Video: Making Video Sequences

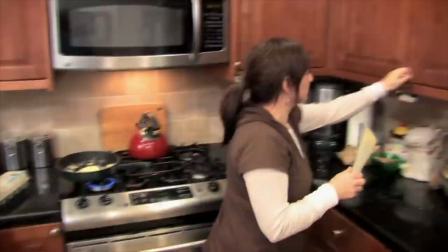4:08 Here, I've sped up the process because it took over 3 minutes in real time. But you don't have that kind of time. If your video is boring, your viewer's gone. You have about 4 seconds before they decide whether they're going to stay or go. So sequencing helps you tell your story. Let's revisit our egg scene.
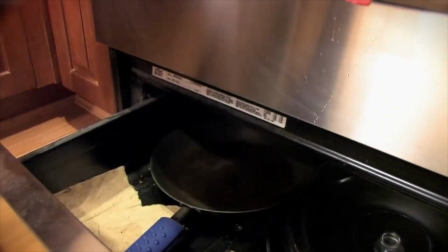4:30 We go from wide to a string of close-ups. Each shot gives the viewer an important detail about the story.
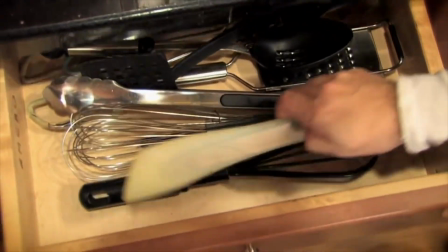4:37 We move quickly through the process, a string of peak moments, right down to the sizzle of the butter in the pan.
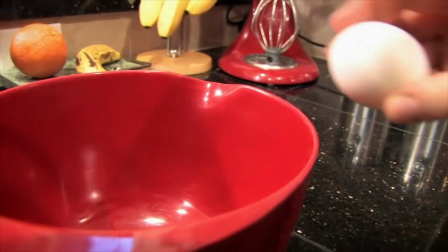4:44 To shoot this right requires some thought before you even begin to fire up your camera.
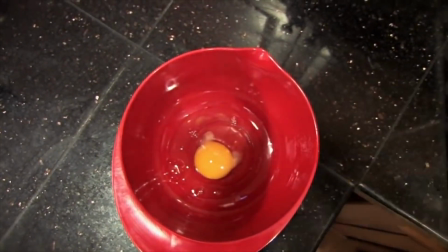4:49 You might want to make a list of all the shots you think you're going to need. But you know what?
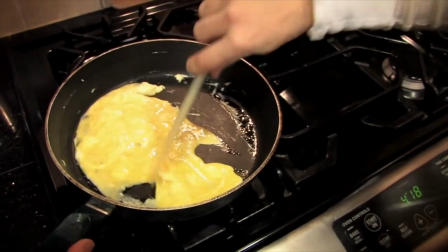4:54 Edited together, you can take this real-time 3-minute clip and cut it down to 20 seconds or less. The cool thing is, your audience understands this sequence of shots and accepts this compression of time. Why is that? Well, it's because we see it all the time in television and in movies.
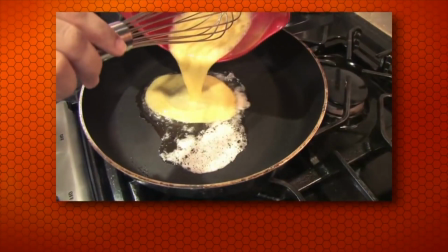5:14 Good eggs.
Shooting a sequence on the fly requires a little practice and a lot of anticipation.
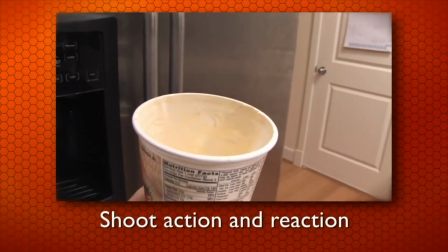5:21 When shooting a sequence, think about how you're going to put your shot together. What's your establishing shot? What's your detail shot? What story are you trying to tell? This means asking yourself, where's the action headed? Where do I need to stand to be in the right spot? What shots get me from point A to point B?
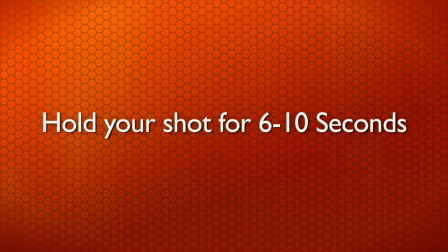5:42 Okay, if you're looking for a list of do's and don'ts, here you go. Shoot a wide variety of shots. If you have the time, shoot a wide, a medium, and a tight version of every shot. Tight shots can appear back to back, but adjacent wide shots, well, they're a jump cut, and they confuse the audience.
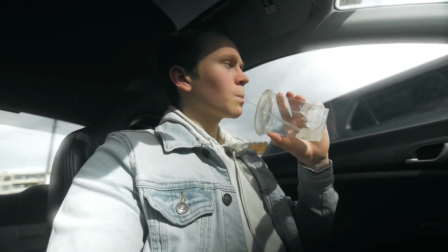6:00 Shoot an action and then the reaction, or the cause and the effect. You're showing the viewer what's important to your story, so make certain those points are clear.
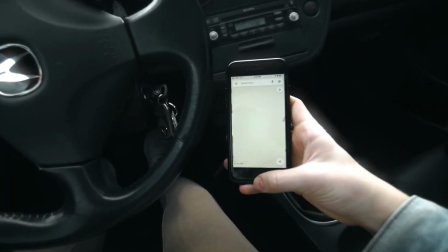6:09 Shoot 3 tight or medium shots for every 1 wide shot. Frankly, there are very few trombonists who make excellent videographers.
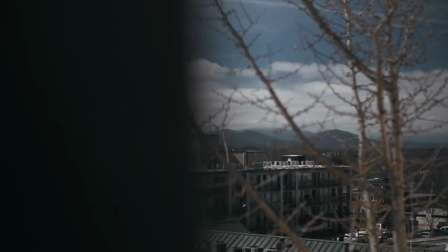6:18 Using your zoom just makes you look like an amateur. Hold your shots at least 6 seconds.
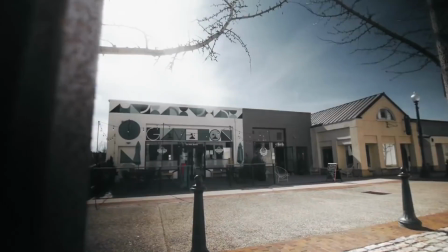6:23 10 is better. You can shorten it in editing. If you're following something that moves, let it motivate how you move the camera.
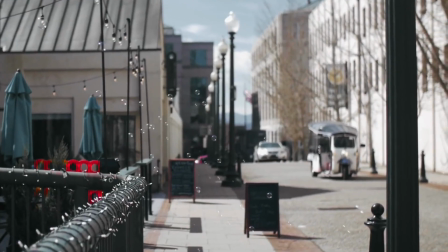6:31 If you're panning over to a building, follow a car in the foreground over to your destination.
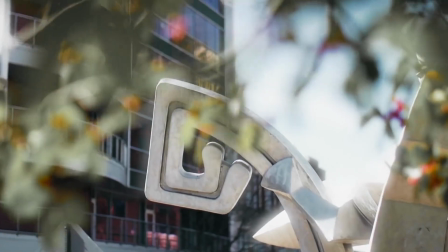6:37 Sequencing will take your story to the next level. It does take a little practice, but with that practice, your audience will thank you.
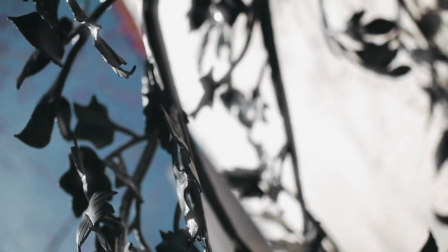6:44 If nothing else, they're more likely to stick around to the end.